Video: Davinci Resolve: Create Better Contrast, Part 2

As we discussed in part one of this series, most of what we do in color grading boils down to some kind of contrast manipulation. And remember, while we most often think of contrast as manipulating the distance between different tonal regions of our image, such as our shadows and our highlights, we can also create contrast by targeting and manipulating color or spatial values. And with this broader definition in mind, it's easy to recognize that contrast manipulation is at the heart of our work as colorists, and it plays a huge role in the final image. To put it plainly, we should all be looking to create better contrast. And now that we've looked at tonal adjustments in part one, we're ready to explore the concepts and tools that we can use to create color contrast inside DaVinci Resolve.
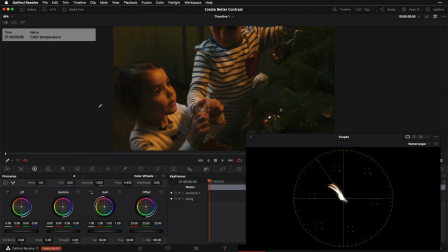0:53 So let's explore some ideas and tools for controlling color contrast. And just to define our terms, where tonal contrast, which we discussed in part one, is defined as the distance that we create between the different tonal regions of our image, such as our shadows and our highlights,
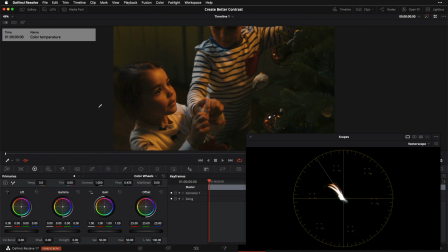1:12 color contrast is about the distance that we're creating between the various hues in our image. And this is a concept that is a lot easier to show than to talk about, so let's get right into it. And just like we did with tonal contrast,
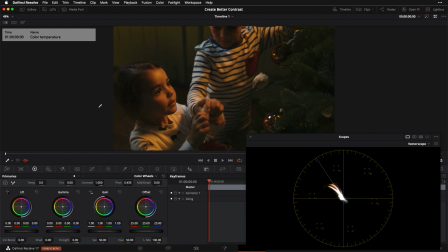1:27 we're going to start with the simplest possible and move out to the slightly more complicated tools that we can break out to manipulate our color contrast. So we're going to begin by talking about color temperature, which is very similar to offset, which we discussed in our tonal contrast video.
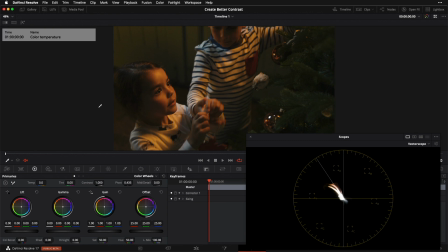1:44 It's similar in the sense that it is a uniform adjustment that moves the entire image without actually stretching or separating any components in the image. But it is still capable of creating perceptual color contrast, just like offset can do on the tonal side.
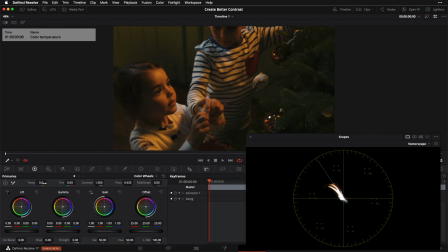2:02 So I'm going to grab my temp slider here, and by the way, I'm in Resolve 17, and I'm in a properly set up color managed project, which means that this temperature slider is now color space aware. Now, if you're still in Resolve 16, this slider is not color space aware, and so it is not going to have the proper behavior.
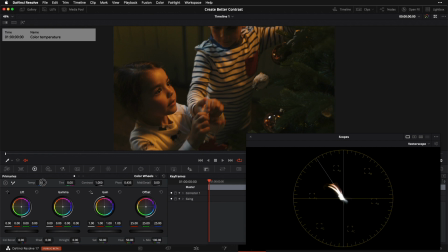2:22 So I want you to pay attention to what happens when I start to move my temperature slider to the left. Take a look at my vector scope as well as at my image, and you're going to notice that as my signal approaches sort of evenly straddling or bisecting my center bullseye line here,
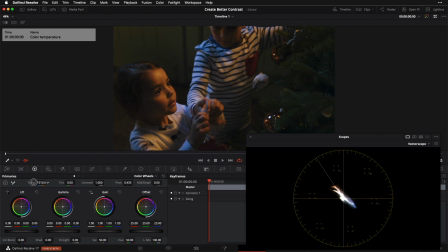2:39 my perception of the colorfulness of this image is going to increase. So if I park it somewhere around here and I look at before and after, I feel perceptually that I have a greater spread of colors.
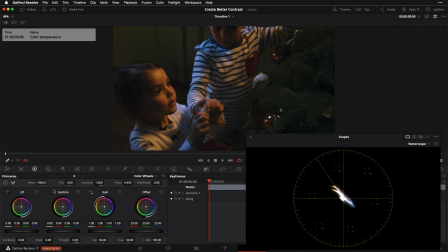2:55 There's kind of a sweet spot or a slot that I felt this slider drop into as I was moving to the left. I've kind of maxed out my color contrast just with my temperature slider here, even though I haven't actually moved any of my hues further away from or closer toward one another,
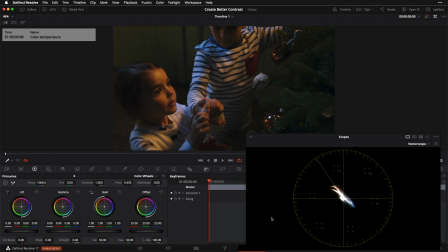3:13 perceptually I have created more color contrast. And the opposite is true as well. If I turn this slider to the right and go further into this warm quadrant here, I'm going to start to lose color contrast because now everything is up in this upper left-hand quadrant.
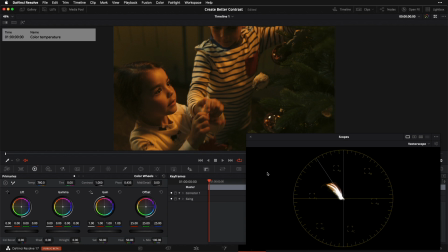3:29 Everything is kind of being shoved into one corner of my color wheel. And there's nothing wrong with either of these two extremes or with anything in the middle. It's simply an axis that we should be mindful of and be controlling in a manner that's consistent with our goals.
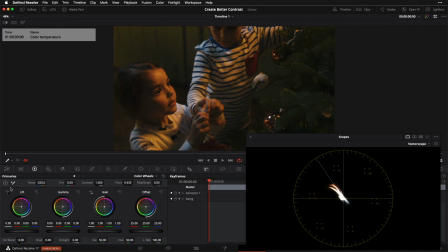3:45 So again, if I wanted to max out my color contrast and get the absolute most that I could out of the image, I would go somewhere like this, or I could go anywhere in between. It simply depends on my creative goals. There's no single answer that's right or better than any other.
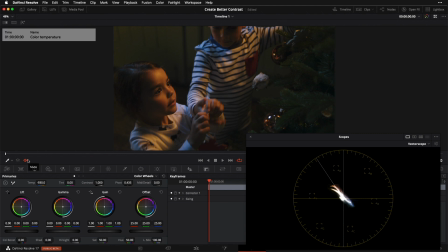4:00 It's simply something that we should be aware of and articulating per our creative vision for the project. So that's the first piece, is our temperature shift.
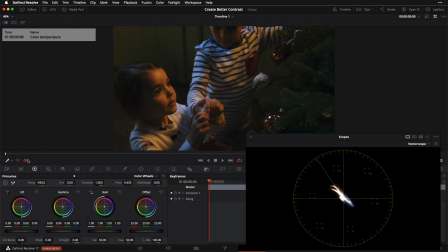4:09 It's a single axis uniform shift, but it's a very powerful way of creating or reducing color contrast.
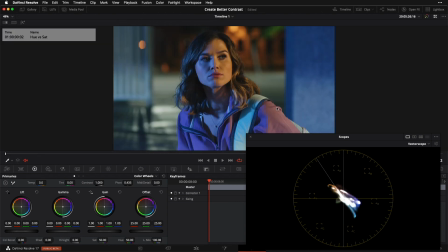4:17 And now let's go on to shot number two and talk about some ways that we can actually reduce our color contrast if we want to. This is a shot where before I even begin to make any adjustment, if I visually look at the frame or look at the vector scope,
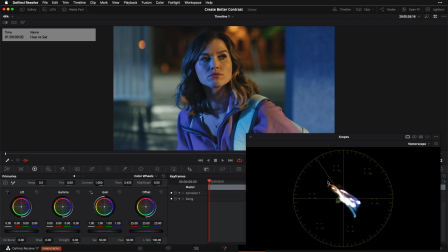4:32 the distance between my hues at the far end of my signal is pretty dramatic. I've got a pretty massive spread of colors that span this cool to warm axis here, and I would actually like to tame that in. I think I could do with a little bit less color contrast in this frame.
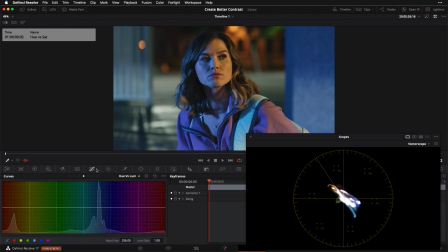4:48 So we're gonna break into our curves for this job, and I wanna find my hue versus sat. And if I zoom in on my subject here,
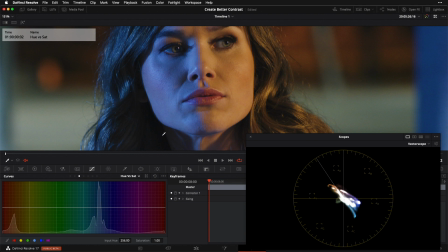4:56 what I'm really feeling is that This hue that I see on the fill side of her face, as well as in various accents here in the background, I feel like I could desaturate it and still have an image with plenty of color contrast.
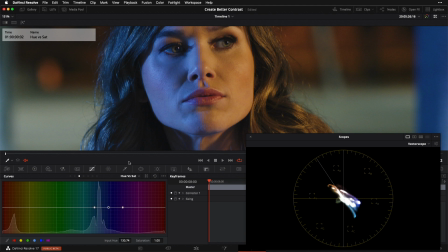5:08 So I'm gonna eyedrop her and drag around this region here, and I'm gonna take the control point that I'm given, and I'm gonna drop it down. And I'm actually gonna look at my control points, and I'm gonna open up this leftmost, because as I look at my overlaid histogram here, it seems that there's a large spike in saturation,
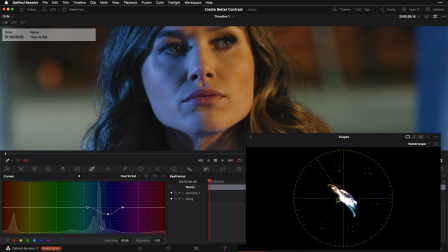5:27 which I know is gonna correspond to the largest saturations in this kind of cool quadrant here. So I wanna make sure that those are getting swept up in this operation. So I'm gonna move this control point over to the left a little bit, and I'm gonna play around with where I park this control point.
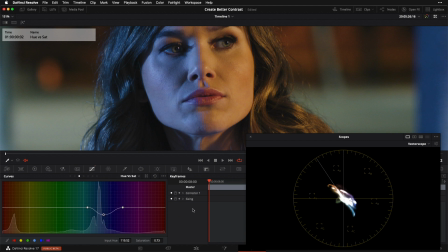5:43 And let's have a look at what something like that looks like before and after.
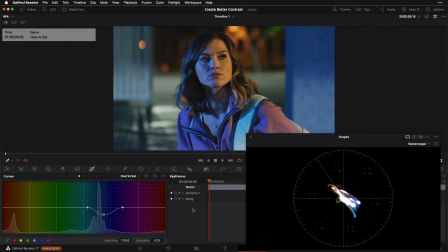5:48 And if I zoom out, we can look at the effect on the entire frame. I still have plenty of color contrast in this frame. I still have a signal that's very healthily straddling my upper left warm quadrant and my lower right cool quadrant,
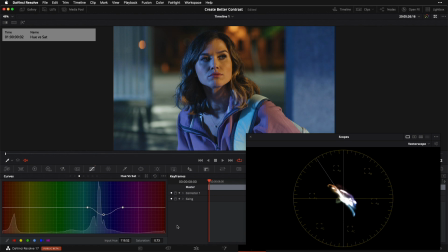6:01 but I have significantly desaturated this cooler color, and in doing so, reduced or tamed in my color contrast. We can see it visually here in the frame, and you can also see it here in the scope. The max distance between warmest color and coolest color has just gotten smaller when I make this adjustment.
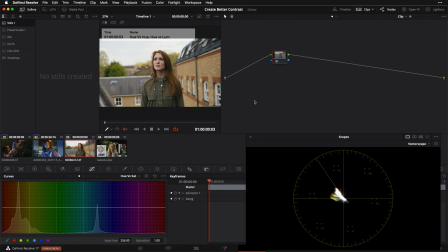6:20 Now let's go on to shot number 3, and we're going to continue to play with our curves and look at some of the other options we have available here.
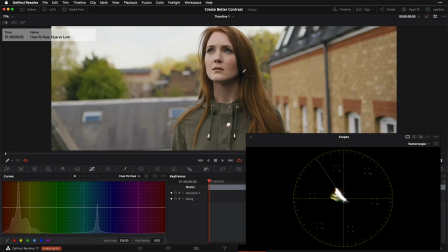6:27 Let's go to our hue versus hue, and what I want to do in this image here is create a bit more separation and create a
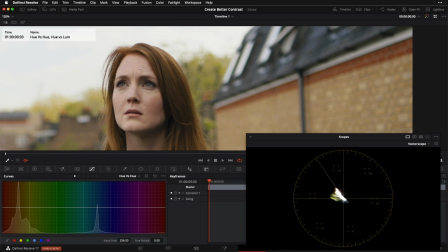6:35 bit more of a split complementary color scheme using the color of my subject's skin versus the color of her hair. So I want to kind of distinguish and separate those two hues a bit more. And the way we're going to do that is we're going to target her hair, which also happens to be close to the color of this kind of accent on the wall here.
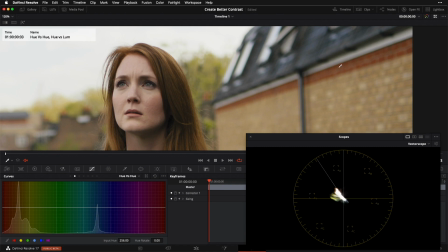6:55 And I'm going to eyedropper that area on the wall. And what we want to do now is use this hue versus hue to rotate the hue of this hue upward toward a more primary red and separate it a bit further from the values that I'm getting more in this kind of yellowy vector here on my scope.
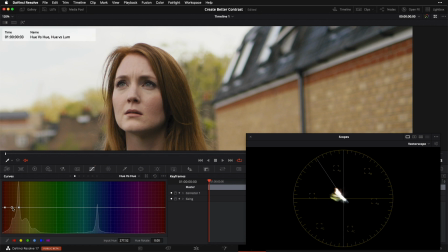7:14 So I'm going to grab this control point, and I'm just going to start to nudge things upward like so until we're hitting more toward this kind of pure red vector like so.
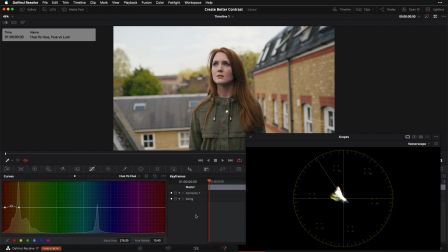7:24 And let's go off and then on. Now that's fairly subtle, but you can definitely see it happening.
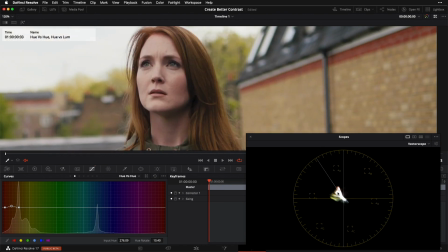7:31 And what I've done is I've created more of a split complementary color scheme, more of kind of a fork between my skin tone or the color of the wall versus the color of my subject's hair or the color of the accent on the building here. So again, off and then on, I've just created a bit more color contrast, a bit more separation.
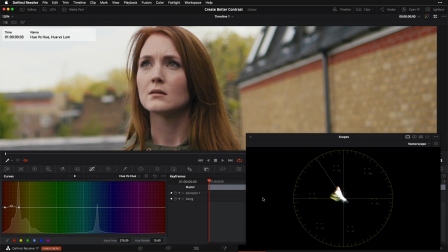7:50 And there's actually another adjustment that I want to make here to push this idea a bit further. Those of you who've been watching the channel for a while know that one of my kind of core aesthetics when I'm grading is borrowed from the language of subtractive color and film prints, which says that highly saturated colors really cannot be bright.
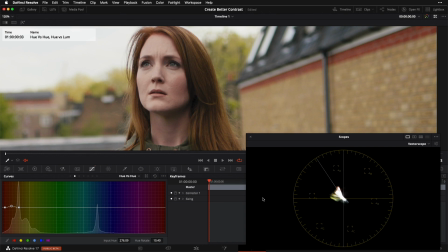8:09 They need to be darker.